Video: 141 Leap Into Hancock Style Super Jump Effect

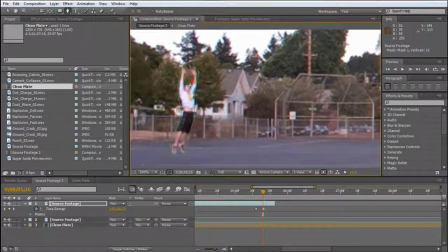(8:19)
So go ahead and expand your mask. You can hit MM if you want. I'm just going to go ahead and hit that there. Page up one, just before there. You notice that it's starting to cut out of the bounds there? You don't really want that just yet.
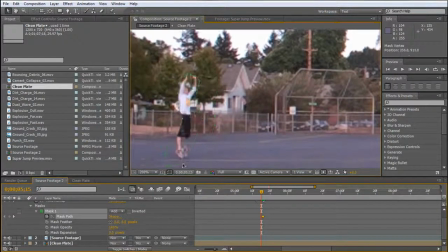(8:36)
So,
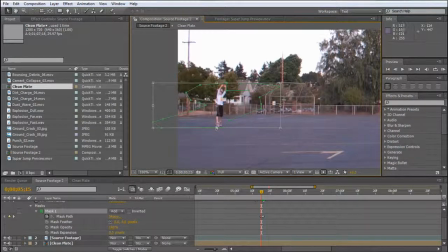(8:39)
say we expand it a little bit. Remember, nothing too fancy. Just kind of
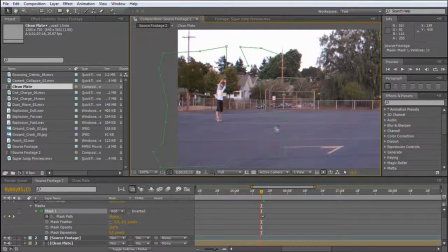alright, so as you can see, completely in, and then all of a sudden right here is the important part. Now we can go up to our source footage.
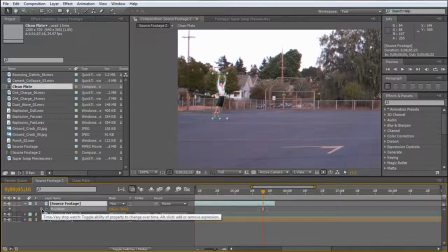(9:12)
If you hit P on the keyboard, you'll come up with your position. Go ahead and click the stopwatch to leave your first keyframe. Go down three, so hit page down three times, two more.
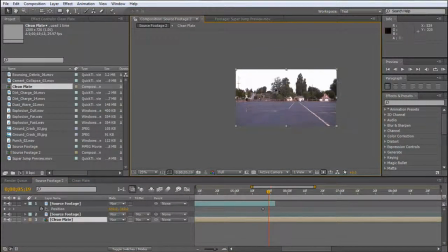(9:26)
And you're going to go ahead and drag, oh, not that one, Control Z. But you see what it left there?
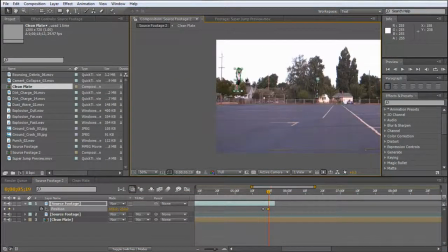(9:31)
So go ahead and click on him. You're going to drag him off the really? Alright. Just enough that I personally like to leave two versions on the frame.
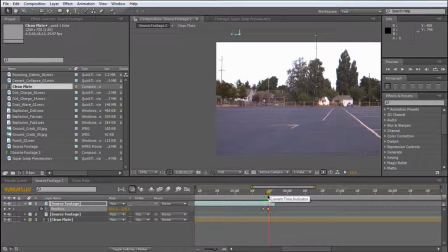(9:49)
One, two, three. Zoom. So, I mean, that's 15th of a second. That's pretty fast. Oh yeah, we should probably name these real quick. The jump. Can you guess it? The landing.
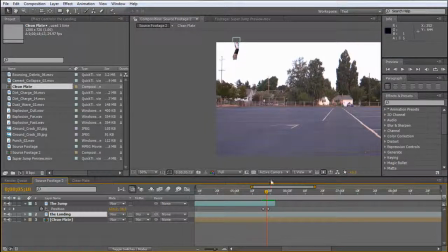(10:07)
Might as well spell it correctly, somewhat. Alright, that's essentially what we're gonna want to do there. F4. I apologize for the low quality sound. This is the best microphone I currently have.
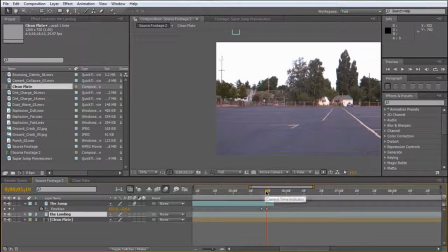(10:22)
Gonna hit the motion blur key and turn on motion blur for the comp. And what that'll do is make it blurry. You're moving at, I don't know how fast, but the point is that you're moving too fast for the camera to capture accurately.
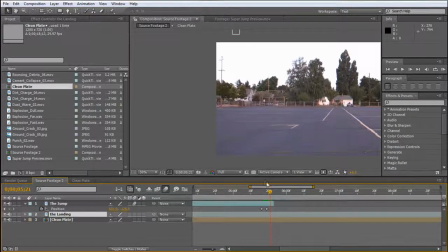(10:37)
So, jump out of the screen. And there you are, you're done with part one.
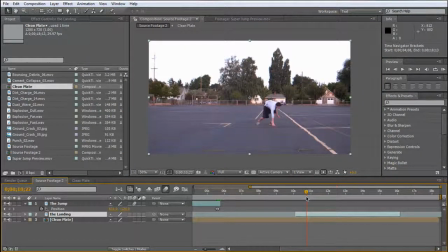(10:46)
Part two, a little different story, because what you're going to be doing here, well, first off, we can time it. A little less than 6 seconds, we could put about three, so about 9.5, we could put it to here.
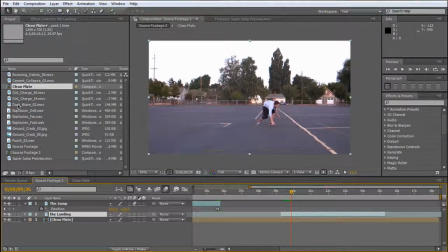(11:02)
What we're going to have here is we're going to have to actually composite all these elements that we got from Video Copilot, which I'll explain in a moment, such as, where did it go? Cement collapse.
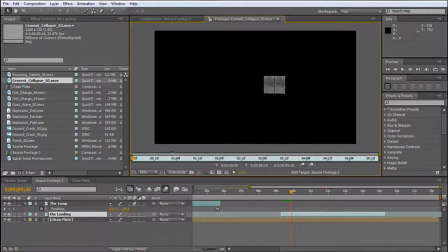(11:13)
I like this one. That. Now you notice how, if we go back to our
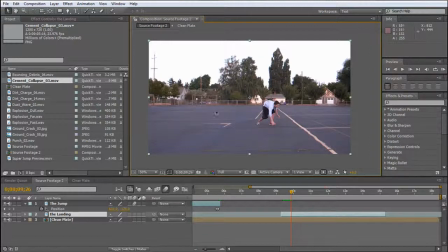(11:24)
regular footage, it's kind of the same frame of reference, where you have the plane, not frame of reference, the plane, the planar ground.
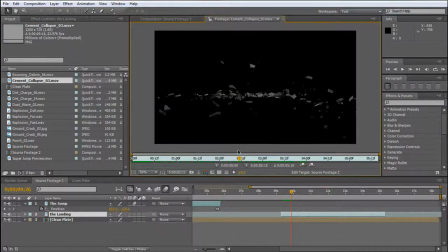(11:33)
It's kind of the same for both this shot and the cement collapse. So that composites nicely and realistically.
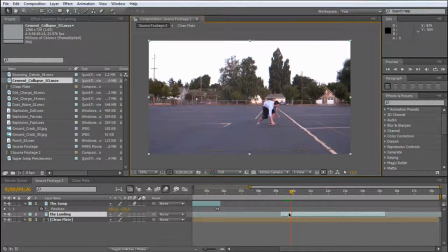(11:44)
Back to here. So, what you're going to do here is use a difference map. Or not map, mat. Difference mat. Okay, so this is where we're going to start using a difference mat.
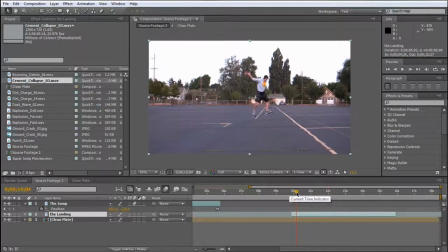(12:01)
And essentially, it's what it's going to do is it's going to key out the background. We have our footage, and it's on a tripod, so anything that's moving will essentially be different.